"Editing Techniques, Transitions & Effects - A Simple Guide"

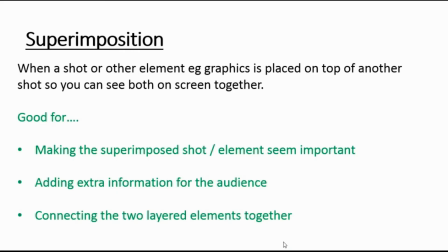[12:25]
Superimposition, if something has been superimposed on something else, it's where something, for example, graphics, is placed on top of another shot so you can see both on screen together. That is often because you want to show that the superimposed element,
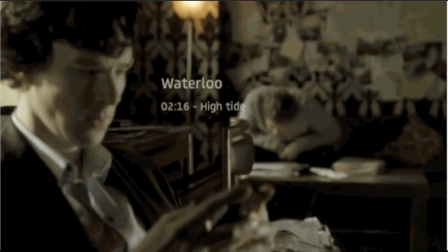[12:41]
whether that is graphics or whatever it might be, it shows that that is important information.
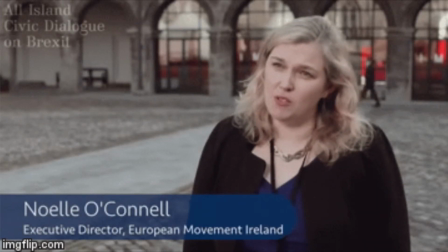[12:46]
For example, you might superimpose somebody's name on top of a news program so that we can see who they are and what their job title is.
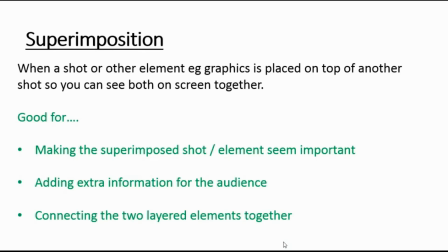[12:54]
You might superimpose a company logo on top of an advert, and that shows that information is important. It adds extra information for the audience, and it connects those two layered elements together. It shows us that, it helps to perhaps anchor the meaning.
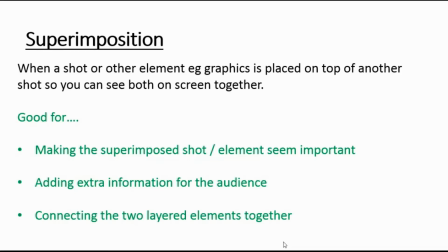[13:12]
A bit like a caption for a photograph. If you superimpose words or graphics, for example, on top of an image or a shot, it helps us to understand a little bit more maybe about those two elements.
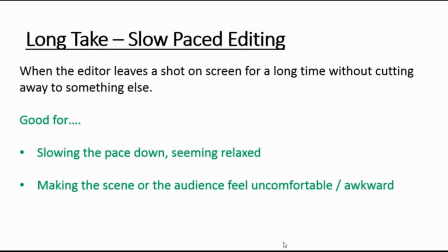[13:27]
Now, long takes. One take, when we talk about a take, we mean like a particular shot. If you have one take on a screen,
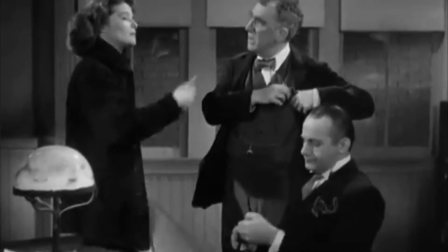[13:37]
that is where you leave one shot on the screen and you don't cut to anything else for quite a while.
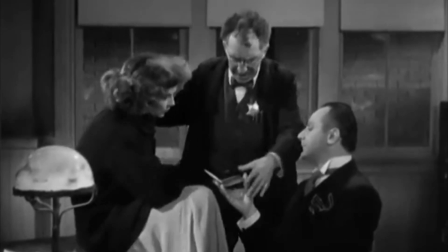[13:43]
So that we describe that as one take, one small little snippet on your timeline, that's a take.
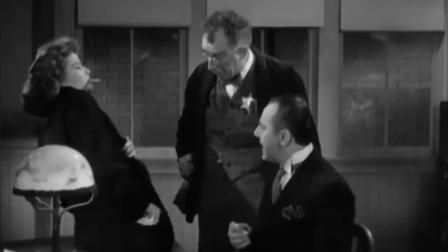[13:50]
If it's a long take, then that means that take is perhaps longer,
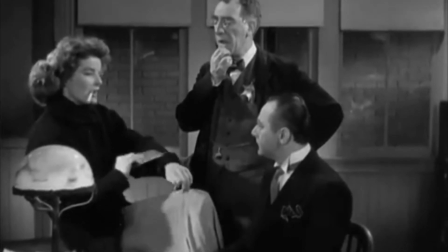[13:55]
that shot is perhaps on screen for a longer amount of time than some of the other shots before the editor chooses to cut to something else.
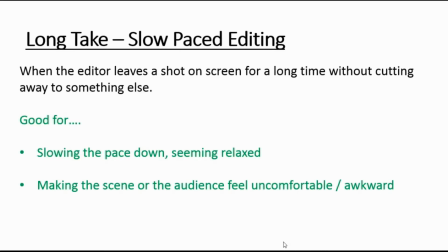[14:02]
And that often slows the pace down of whatever you are watching. It might make it seem quite relaxed. So if you're wanting somebody to seem very chilled out, you might leave the shots on screen for a very long period of time before you change to another shot.
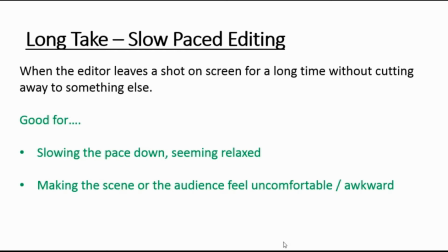[14:19]
However, if you leave the shot on the screen for quite a long time, there is a period where it becomes uncomfortable for an audience. And obviously, depending on what is in the shot, what is actually happening, it can feel quite awkward. we can't look away.
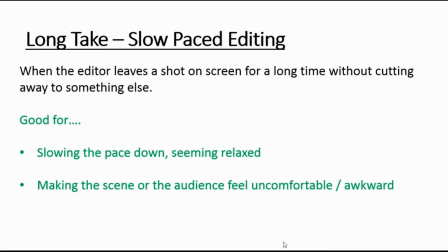[14:34]
There's nowhere for the audience to look to. We can't avoid what is on the screen because it's not going away anytime, anywhere soon. So if you leave a take on the screen for a long time before cutting away, it can be quite uncomfortable.
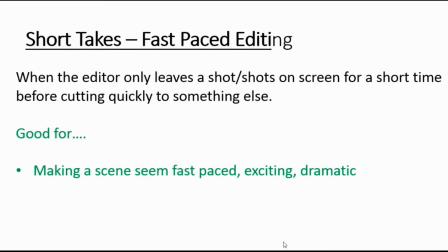[14:47]
By contrast, if you use short takes, i.e. you have lots of short clips in your timeline,
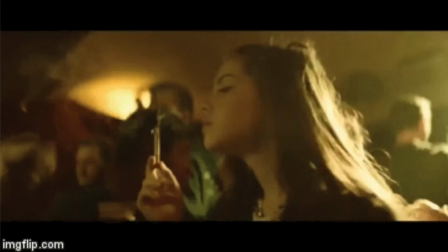[14:56]
that means though those shots will only be on screen for a short time before it cuts to something else.
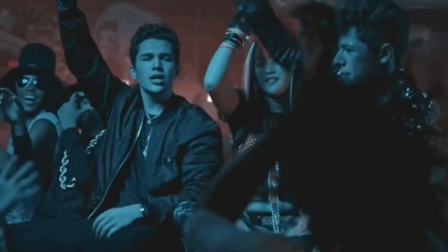[15:01]
That speeds up the editing. It's fast-paced editing. It adds drama.
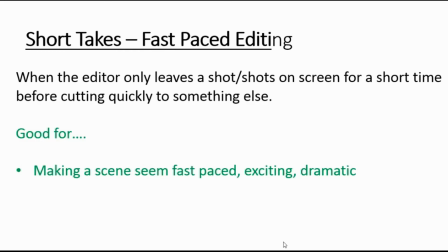[15:06]
It makes something seem fast-paced. It makes it seem exciting and dramatic.
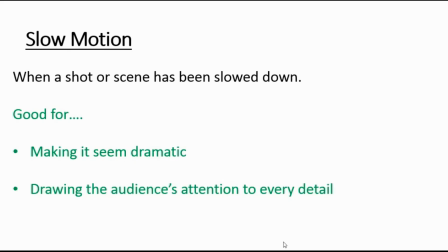[15:10]
Slow motion is when a shot or a whole scene has been physically slowed down in the editing program.
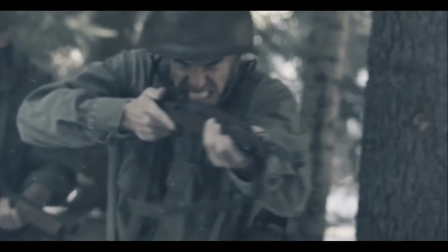[15:17]
And that is often quite good for making it seem quite dramatic.
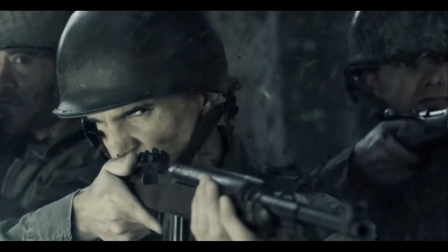[15:21]
So if there is some kind of very overly dramatic scene where somebody gets shot, you might show the scene, slow the scene down.
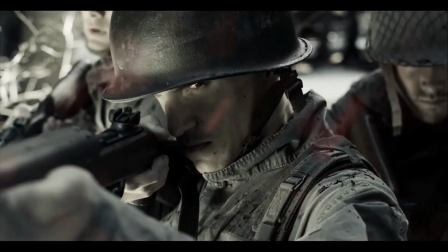[15:29]
I can't talk today.
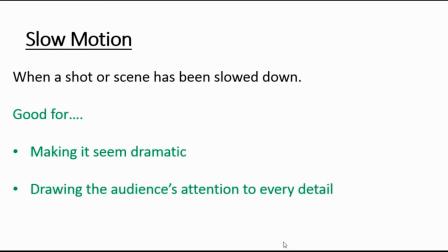[15:30]
So you might slow the scene down so you see the bullet in slow motion hitting the person and then falling to the floor and then somebody else screaming. If you see that in slow motion, it might highlight the drama and the danger that person is in.
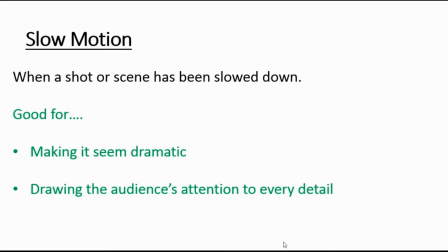[15:47]
Sometimes they do it for romantic scenes as well. It can seem quite romantic if you slow something down. It helps to draw the audience's attention to every detail. So if there's something that is incredibly detailed happening on the screen, sometimes slow motion helps the audience take all that detail in.
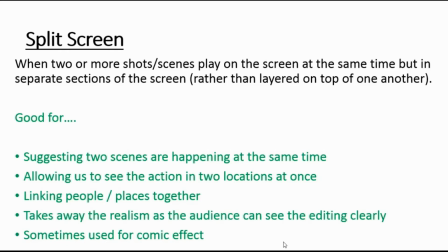[16:03]
Split screen, a little bit different to when we talked about superimposition earlier. Superimposition is where you layer one shot on top of another or one graphic on top of another shot. Split screen is when two or more shots or scenes play on the screen at the same time, but in separate sections of the screen.
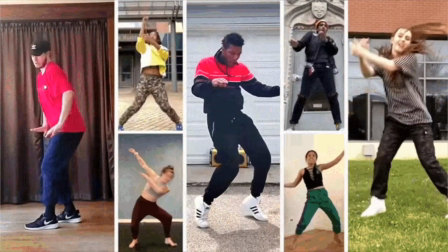[16:22]
So maybe half your screen on the left is one scene and half the screen on the right is another scene.
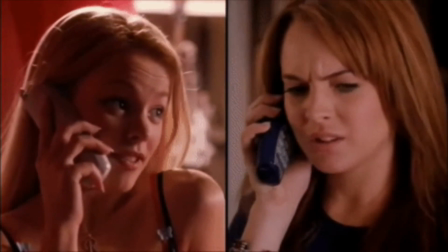[16:29]
It suggests those two scenes are happening at the same time.